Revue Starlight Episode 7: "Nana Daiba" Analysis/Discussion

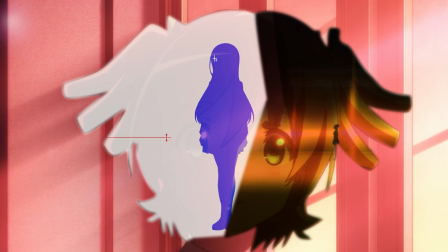1730s
One excited and happy to have a new stage girl in her repeat performance, but then the other side feeling threatened by this change with the resolve to keep her stage of fate the way it is. It feels a little unhinged all in all, which I think describes a high schooler unhealthily repeating the same period of her life over and over again in fear of the future pretty well.
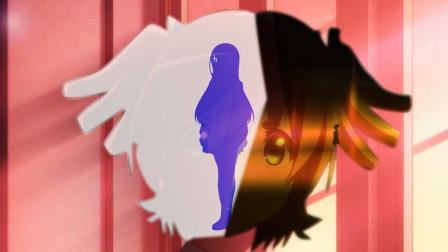1747s
Also, the music's really cool. It feels mysterious and exciting, and the way it cuts out right before Nana turns to the screen is so effective.
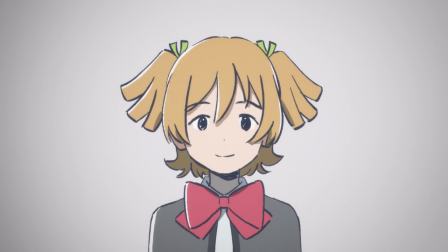1755s
As usual, we are treated to another version of Fly Me to the Star, but this time it's an instrumental version with visuals of Nana and the giraffe,
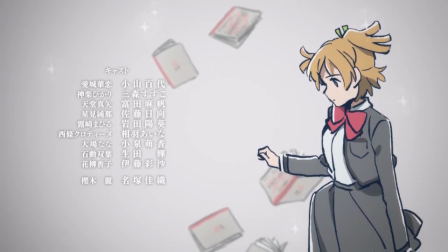1762s
which feels appropriate considering Nana's importance to the episode and what we've learned about the giraffe in the reviews.
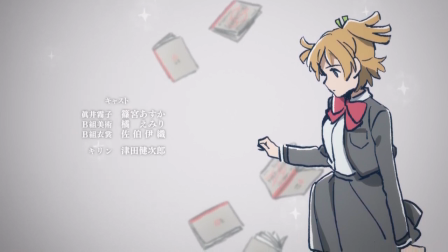1768s
Being robbed of hearing the giraffe's beautiful singing voice aside, I do quite like this version of the ending.
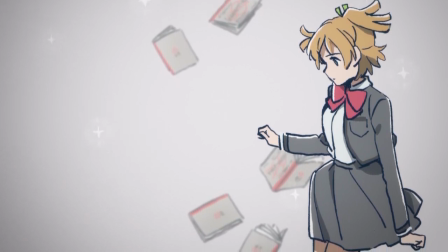1773s
The instrumental track itself is very nice, and one cool detail about the ending's visuals before it cuts to the usual group shot is the amount of notebooks behind Nana and the giraffe.
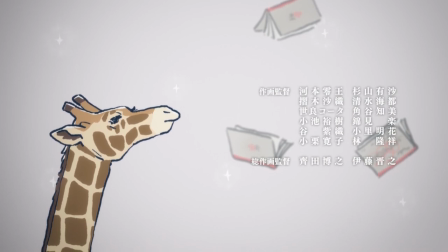1781s
We can see number of notebooks falling down behind them, representing the many times Nana had reset time as the top star.
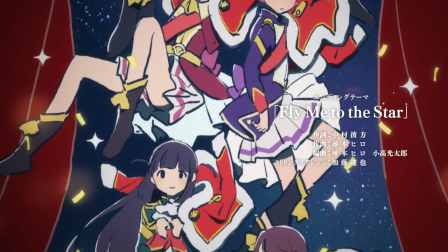1787s
And after the group shot, instead of the usual visual of one or more of the stage girls in a spotlight, there lies Nana's notebook.
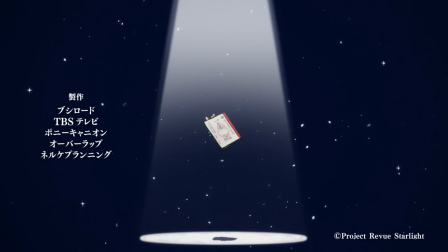1795s
A fitting way to end the episode so focused on the story of a girl longing for the past, and whose story is not quite over yet.
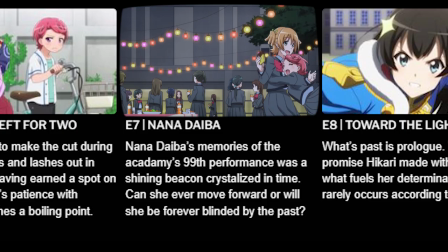1802s
As usual, thank you so much to everyone watching these videos.
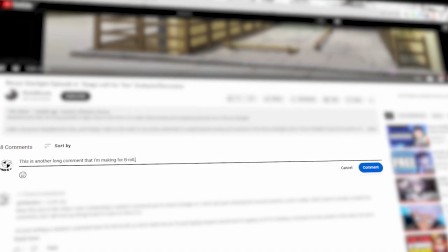1805s
Please tell me down below in the comments of this video what you thought of my analysis or interpretation of Episode 7 of Revue Starlight. Is there anything I missed? Anything you disagree with? Or anything I mentioned in this video that you want to expand upon?
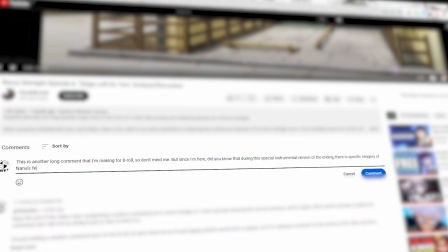1817s
I think I've made it very clear by this point, but I love talking about this beautiful series and I would quite enjoy talking about it with everyone. This episode especially is such a huge turning point for the series and how it manages to have just as many impactful moments with its music,
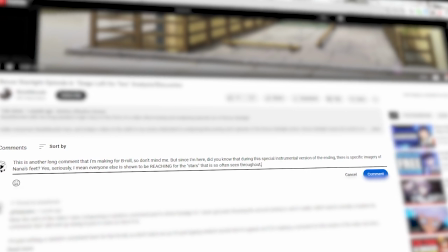1831s
visuals, and storytelling despite not having a Revue is something truly amazing. It's honestly just one of my favorite anime episodes ever. And despite how lengthy this video may be and how much I rambled, I'm sure there are still some things I missed.
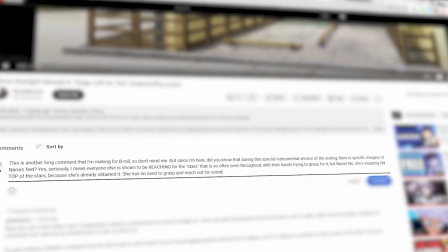1845s
With a series as dense and layered as Revue Starlight, especially with episodes like this one, I'm sure there are some things that went over my head or that I just forgot to talk about. So please let's have some fun Revue Starlight discussions in the comments.
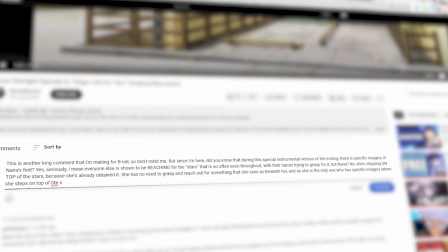1857s
In particular, one question I have for everyone is what did you think of introducing the element of time looping into the story? I can see for some how it might seem a bit out there, but I think it works very well for the story and not his character.
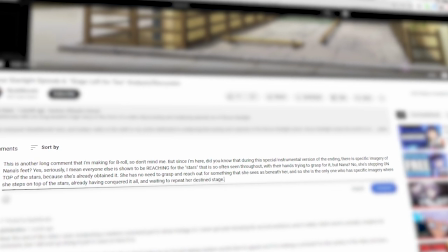1869s
And this is the same show with a talking giraffe who keeps saying I understand as he watches high schoolers fight, dance, and sing in an underground theater, so is time looping that weird? In all seriousness, Revue Starlight is a series that makes use of its bizarre and unique premise to tell a very important and personal story.
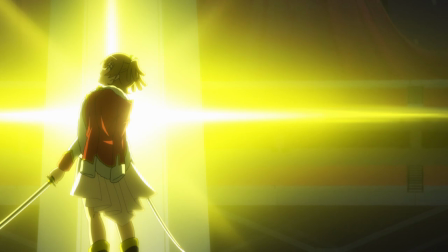1887s
While outright saying that this is a show with time looping theater girls and a talking giraffe sounds a bit crazy on its own,
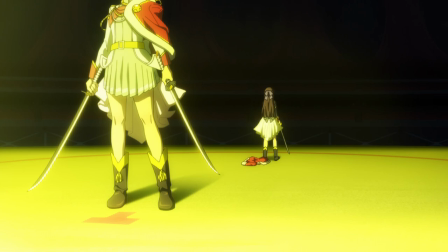1893s
Can't most people relate to missing the simpler days of their youth and fearing the uncertainty of the future?
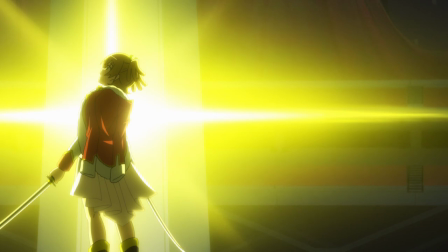1899s
Every seemingly outlandish element or plot device has a very specific and important purpose within its narrative, and I think it all works wonderfully.
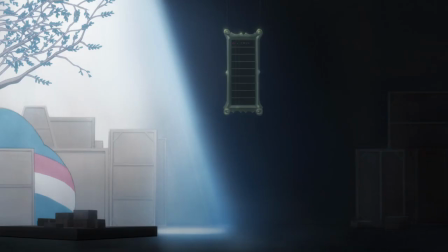1906s
And this is a show revolving around theater, after all. Theater, which can be a very over-the-top and dramatic experience.
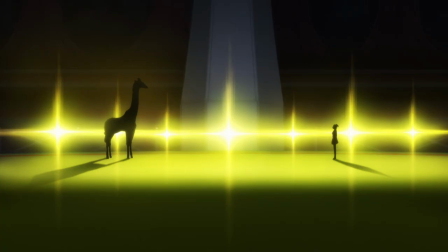1912s
And I'm not saying that in a bad way, that's something I love about theater. It's such a unique art form with its distinct brand of performance and storytelling, And I think Revue Starlight embodies every aspect of what makes theatre so great within its story as well.
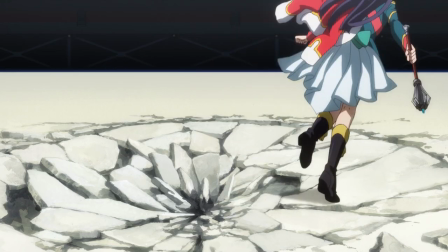1925s
From its captivating music, to the performers' powerful acting, to the mesmerizing visuals, it all feels so right.
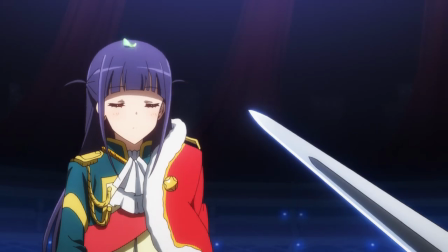1933s
It's a love letter to the art of theatre, and one that succeeds in embodying everything that makes the art of theatre so beautiful and endearing.
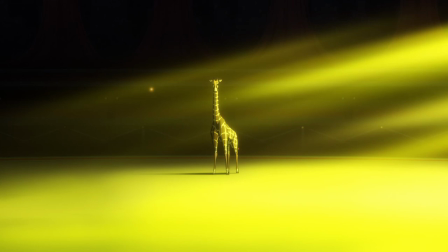1940s
I've heard some people say before that the visuals and what they represent in Revue Starlight are too on the nose, but I really don't think that's the case.
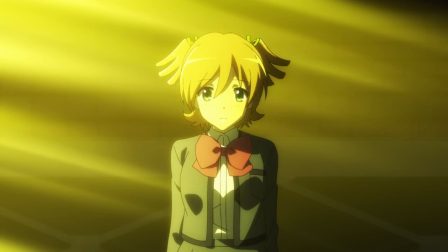1946s
Every visual or stylistic choice not only serves the story and its themes wonderfully,
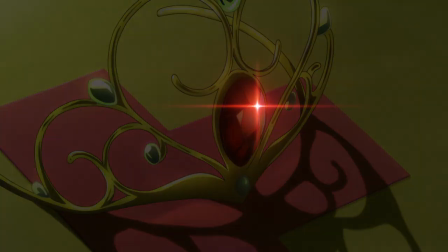1951s
but it's embodying the extraordinary and passionate visual imagery you'd find in theatre productions. And just like how theatre hosts a myriad of different and unique stories that resonate with people, so does every episode of Revue Starlight.